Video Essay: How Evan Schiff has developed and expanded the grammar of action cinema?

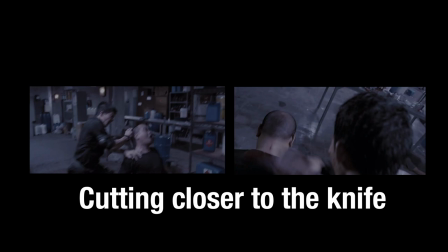[4:02]
Cuts are noticeable to show the winning move for the fight, which is done by cutting to a closer shot,
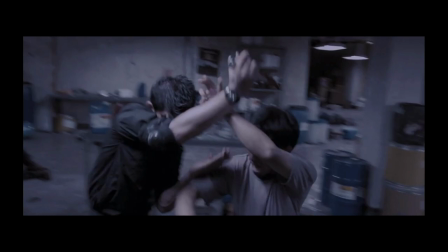[4:08]
and it sets up the audience for the end of one fight and the beginning of another, so they are not confused over who the protagonist is fighting.
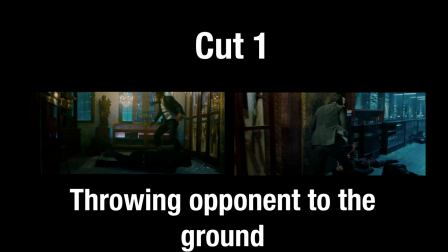[4:17]
This can be seen for the knife scene in John Wick Chapter 3. Shift cuts to show the end of one fight scene and the start of another,
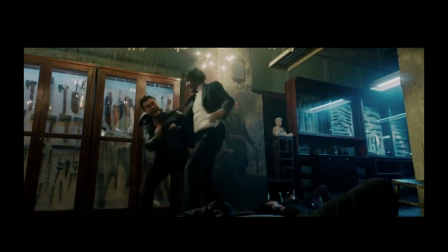[4:25]
allowing for a constant pace and continuation between each shot, as a cut happens on a hit which carries the audience's attention for the fight.
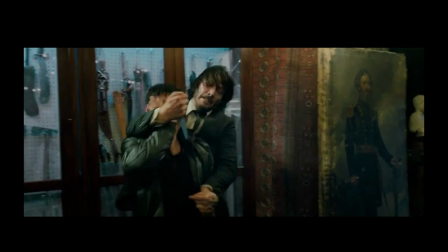[4:33]
Schiff said he wanted to communicate to the audience that the action is real by not having rapid cuts.
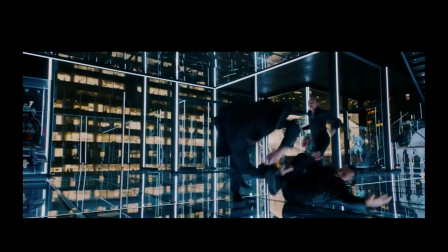[4:39]
In conclusion, Schiff has not expanded the grammar of action cinema,
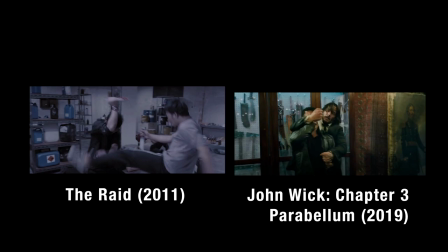[4:44]
instead he has used well-established techniques from other cultures such as those from Asian action films and applied it to western cinema.
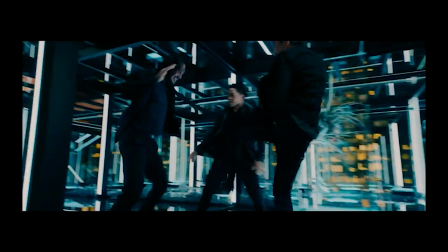[4:53]
Thus, he has created a different and unique experience for western audiences when they watch action cinema.